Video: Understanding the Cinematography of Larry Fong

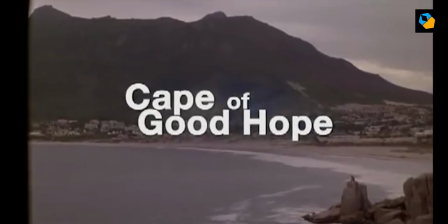[0:07]
Hi, my name is Suresh Sudhakaran and in this video, we'll analyze the cinematography of Larry Fong.
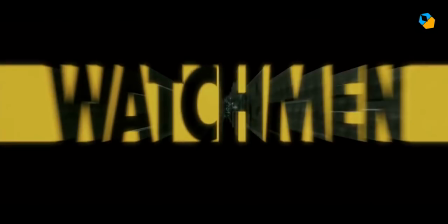[0:13]
The goal is to break down his techniques so you have a starting place to learn more about his work. Larry Fong started out by making music videos along with art school friends Tarsem Singh and Zack Snyder.
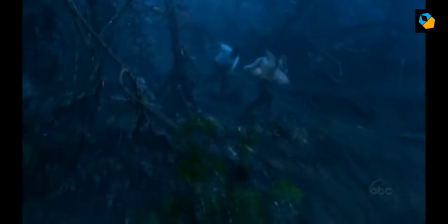[0:25]
However, it was only after winning an award for the pilot episode for Lost, directed by JJ Abrams, that Larry Fong came into prominence.
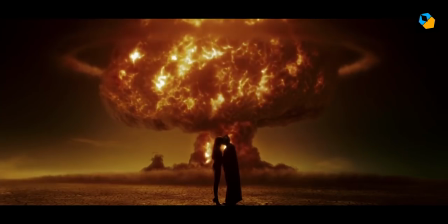[0:34]
After that came 300, and every other Zack Snyder film except Man of Steel.
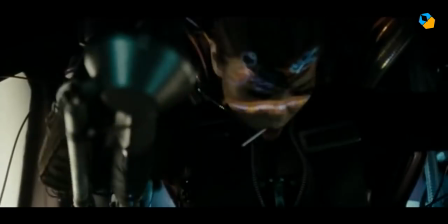[0:39]
Even though these films have tons of visual effects,
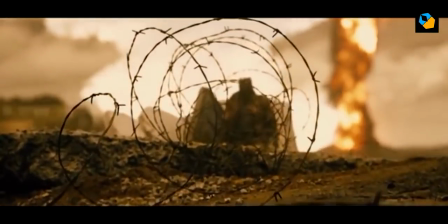[0:42]
Larry Fong's cinematography stands out by not calling attention to itself, and evolving with every show.
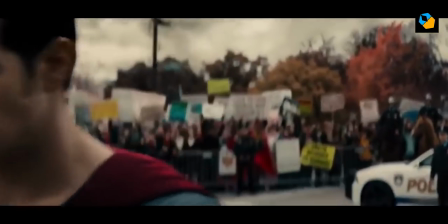[0:49]
His style is naturalistic and simple. Due to the large scale of the movies he shoots, he can't always get soft light sources close by.
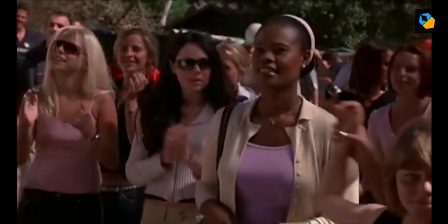[0:57]
So you can see he uses larger sources from far away. Most of the times, the actors are in the Rembrandt or split lighting style.
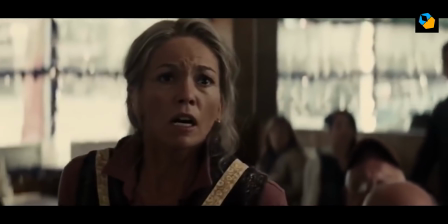[1:05]
For visual effects heavy shots, he achieves a soft front-on lighting or paramount lighting style.
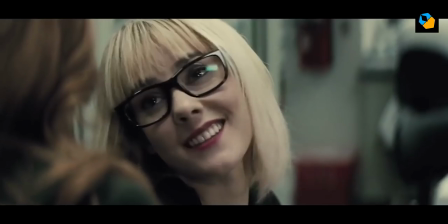[1:11]
Obviously, he has to give enough room in lighting for the compositors to iron out problems later on.
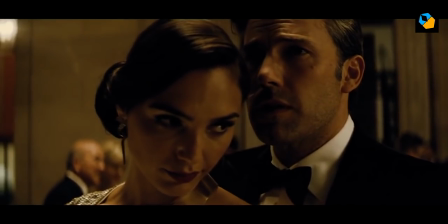[1:17]
The contrast ratio isn't too high, because with Snyder's films, the blacks tend to be crushed in color grading,
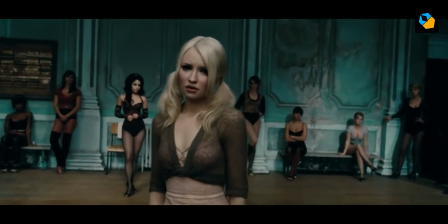[1:23]
and there are always multiple power windows drawing attention to what is happening on screen.
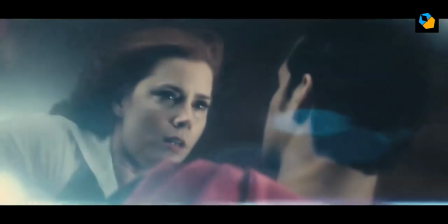[1:27]
Larry Fong works in LEDs and Kino flows into the production design and he also uses
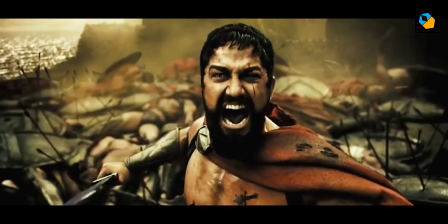[1:33]
them as well as bounce cards as an eye light for the actors once the overall set has been built up.
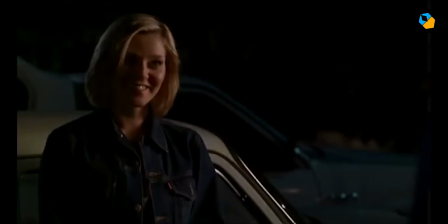[1:39]
One of his signature looks is the harsh rim or hair light from the top side while the key is from the opposite side, usually in a split lighting pattern.
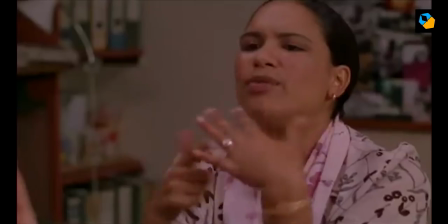[1:48]
He is not afraid to underexpose the actors in relation to the background, which is how a scene would naturally look to our eyes.
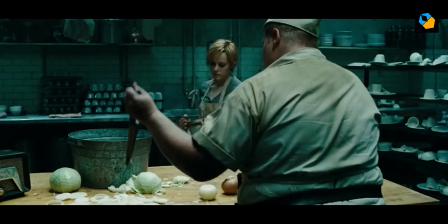[1:55]
The camera movements are mostly steady, either on Steadicam or a Technocrane, which is Snyder's tool of choice.
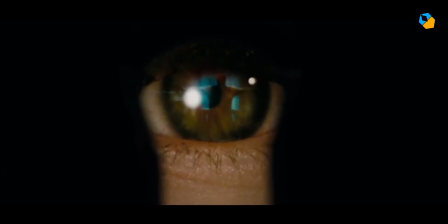[2:02]
Even with all the visual effects they have to do, they fight to shoot on film, usually Kodak stock.
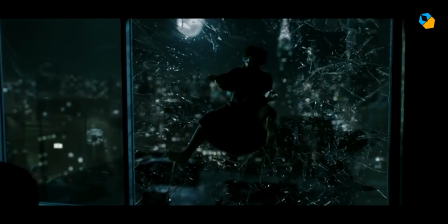[2:09]
They shoot a lot of slow motion stuff, a Zack Snyder calling card, at 150 frames per second.
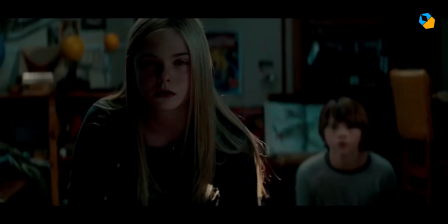[2:15]
They mostly prefer a single camera workflow, though for J.J. Abrams on Super 8, Larry Fong had multiple cameras running,
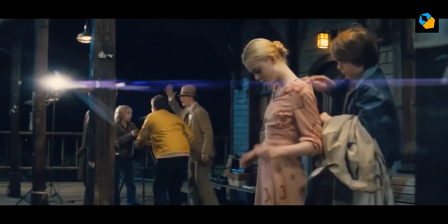[2:23]
as well as having to insert lights where they shouldn't be to get the anamorphic lens flares Abrams loved so much.
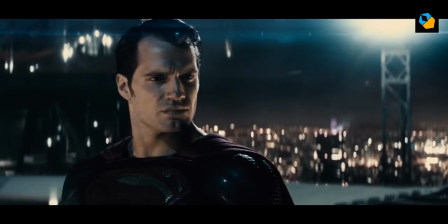[2:29]
You can see some of it rubbed off on Larry Fong because for Batman vs Superman,
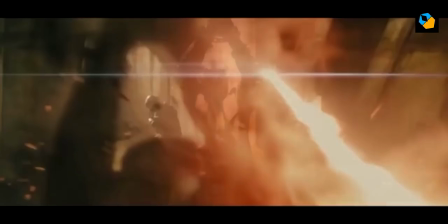[2:34]
he had Panavision create special coatings for his C-series lenses so he could get a
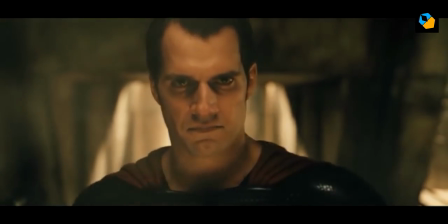[2:40]
red-blue flare instead of the traditional blue flare so it would blend with Superman's costume.
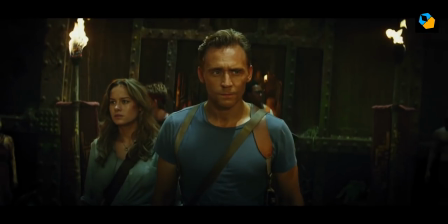[2:46]
Larry Fong shoots on both anamorphic and spherical, though the aspect ratio is almost always 2.39 is to 1.
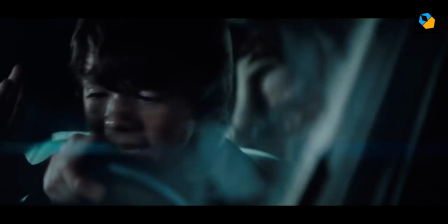[2:53]
His favorite lens is a 27mm Panavision Primo, and he almost always shoots on Panavision lenses and cameras.
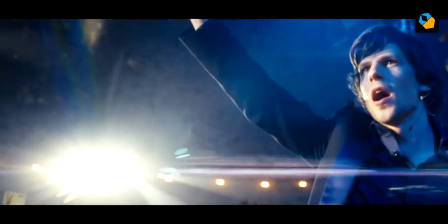[3:00]
He also carries the 4 to 1 and 11 to 1 zooms on most shoots. When shooting spherical, he exposes around the T2.8 mark,
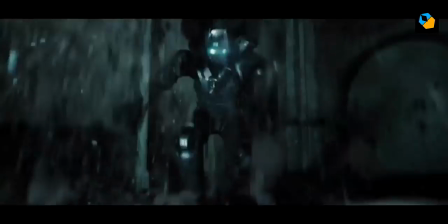[3:08]
and for anamorphic he tries to shoot at T4 or even higher, so focus pulling is easier.
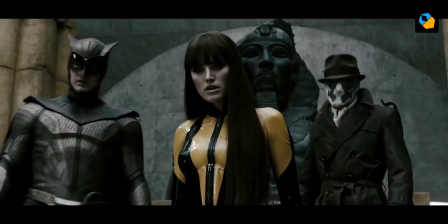[3:14]
Due to the visual effects heavy nature of his productions, he gets a lot of time in prep.
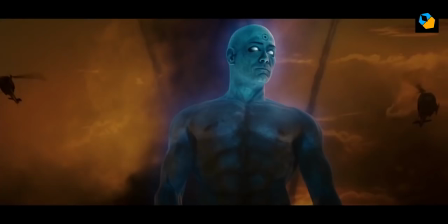[3:19]
For example, he had two months on Watchmen, most of which he spent doing tons of camera and lens tests.
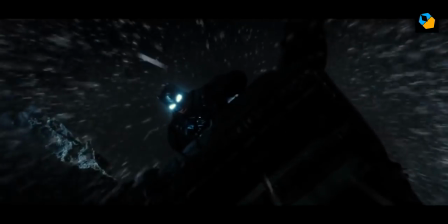[3:25]
He collaborates closely with the visual effects supervisor and production designer so the actors are shot correctly,
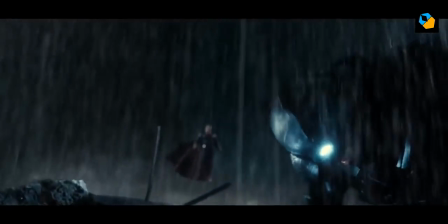[3:31]
and later on he sits with the colorist until the final DI is done.
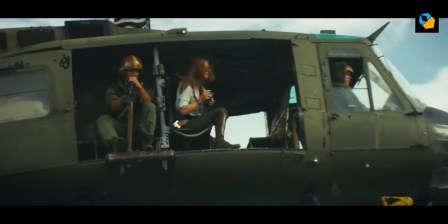[3:36]
From beginning to end, he retains absolute control over the visual look for each film.
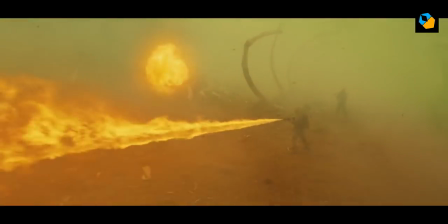[3:41]
Larry Fong also uses colors strongly, though I don't mean in a saturated sort of way.
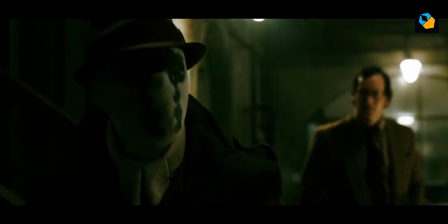[3:47]
There's always a strong color separation between actors and the background, or between different parts of the story.
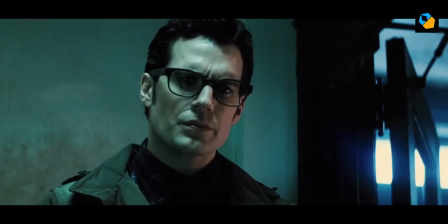[3:53]
On recent movies, he has also mixed color on skin tones for a more complex look.
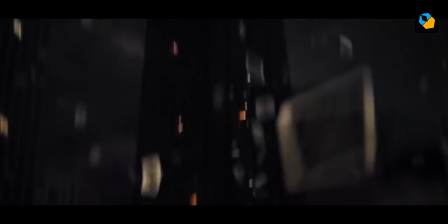[3:58]
My favorite aspect of Larry Fong's style is the way he shoots night scenes. Every movie has a lot of night work,
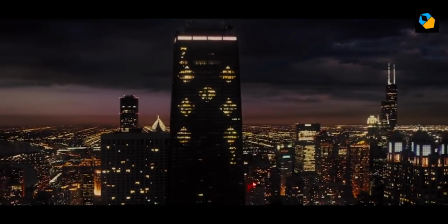[4:05]
and he really has mastered the art of creating insane depth even by using the poor man's process if he has to, when budget doesn't allow for large sets.